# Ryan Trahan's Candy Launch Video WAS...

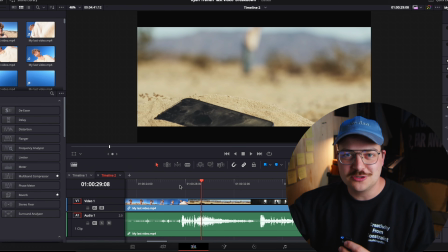(3:49)
as the phone hits the sand so that thud
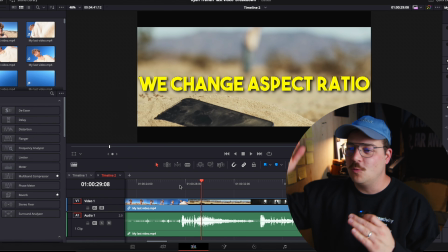(3:53)
was a great choice but let's talk about the editing choice here we've got that standard 16 by 9 phone aspect ratio selfie camera ryan
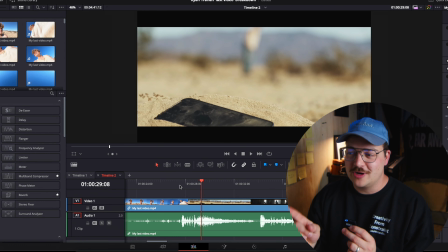(4:03)
loves to do it And as soon as the phone hits and we get that high impact moment, we are in two, three, five to one aspect ratio, which again, just signals right away in our brains as a viewer.
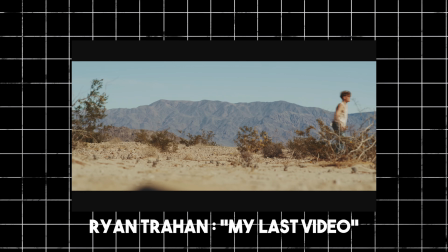(4:15)
This was a great choice to immediately, as an editor say, audience, wake up.
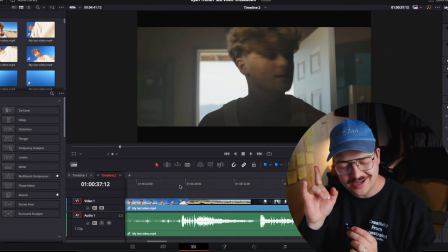(4:23)
We're in a movie. I'm going to try to not beat this dead horse way too much, but those footsteps got to be sound design in post.
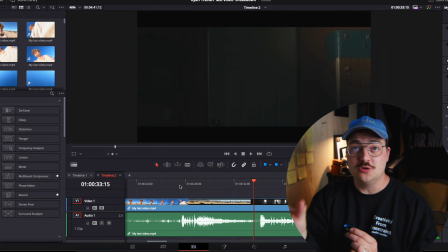(4:30)
Perfectly done, lined up right with his steps. Great choice on the volume. This opening shot is special and I love it so much. So what do I love about it?
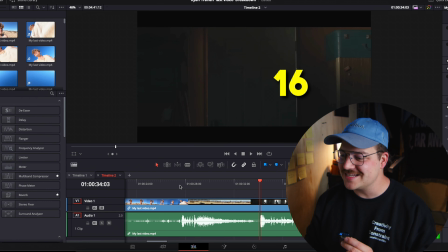(4:42)
I love that we cut to the door and we let the door breathe for, let's see here, how many frames? One, two, three, four, five, six, seven, eight, nine, 10, 11, 12, 13, 14, 15, 16, 16 frames. We almost let this just static door shot sit for borderline a whole second of this cinematic edit. And you're probably going, Jake, why is this important? This is important because the action of this shot is the door flying open and Ryan entering. And typically in this video, which we'll talk about, he, the editor of this is showing the action which is so important in editing you want to show the action you don't want stuff on the tail ends of clips stay in the edit you want to make sure that the action the intention of each shot is demonstrated and I love that in this shot we actually left a little bit of anticipation a little bit of a moment before the action of him slamming through the door which again just builds that contrast in a world full
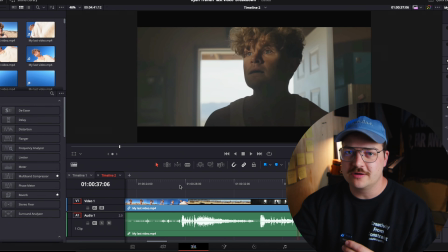(5:44)
of rules and trying to you know do action based editing
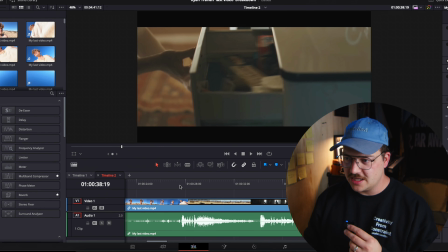(5:48)
this breaks that rule for a very specific purpose and we have to give it a thumbs up song selection perfect right here
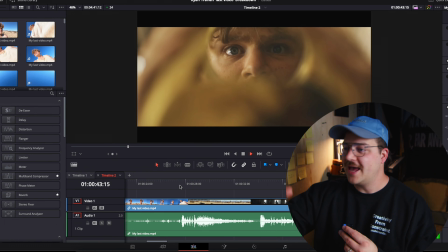(5:58)
this is another great example the whole sequence of him digging through the house is showing the action every drawer being opened that is what is going on in this edit action
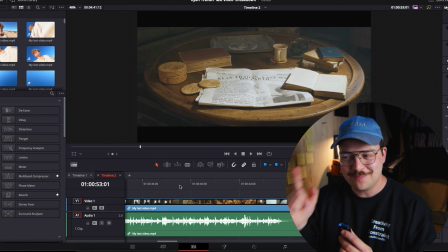(6:09)
action action of him popping up grabbing that action of him looking in there fantastic editing it's so it's so good music cuts right there perfect and then this comes back in this is the part that i'm not sure this sounds like a different song but it might be the same one because it's
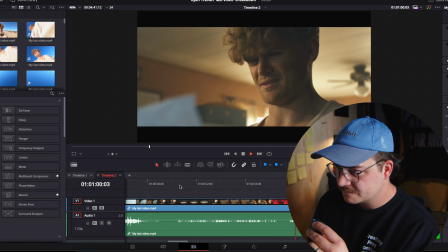(6:27)
still got that kind of country feel to it i think it might be different but man what a great
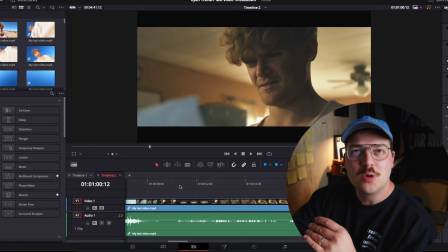(6:32)
use of already switching the song because we're really building the suspense with that little it's so so brilliant use
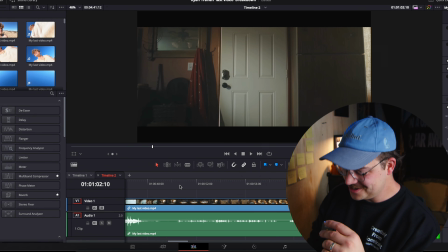(6:42)
of contrast editing we cut the music to really hit this humor moment of ryan
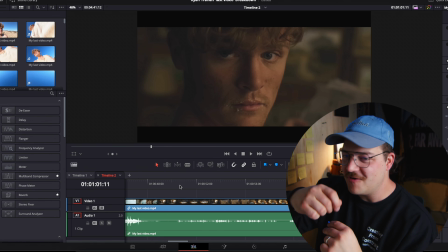(6:48)
saying who wrote this it's genius it's perfect it's so well done oh that's so good too dude that's so good we
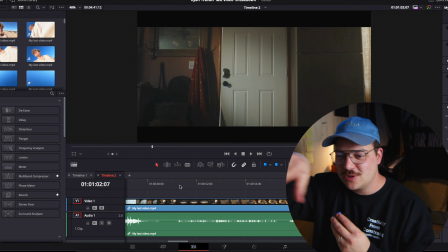(6:57)
hear the knock on the door song comes back in with a little which i think is like kind of like a violin fiddle or something whatever to kind of build that suspense
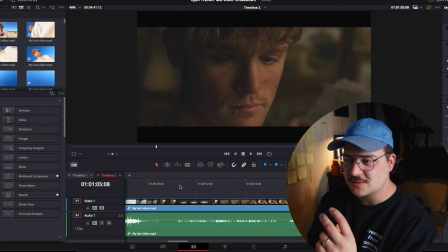(7:06)
again and then we have this door pushing shot with this really wispy ethereal sound design to just have this which is
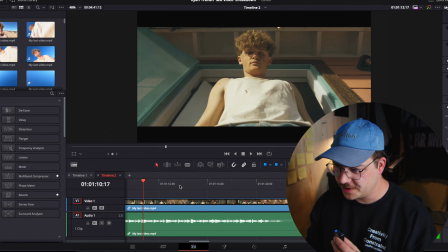(7:15)
so good so good sounds like ghosts which we love this is another one of
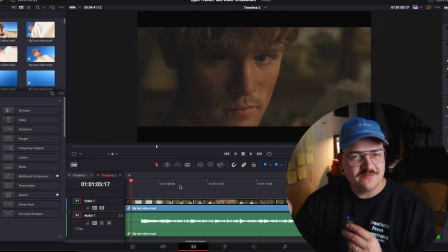(7:20)
those moments where because it's a tight shot they may have gotten the audio of him licking his
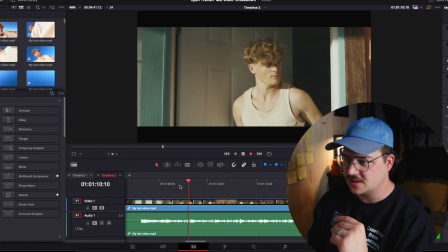(7:24)
lips yeah i don't know maybe they got that camera okay this is a really really cool sequence the song
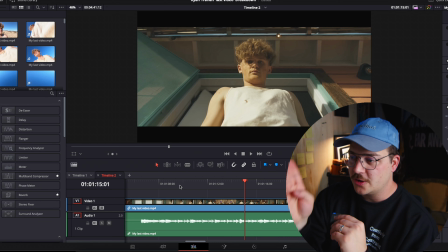(7:32)
comes in and we're kind of editing to the beat right the door opens song starts we're sort of editing to the beat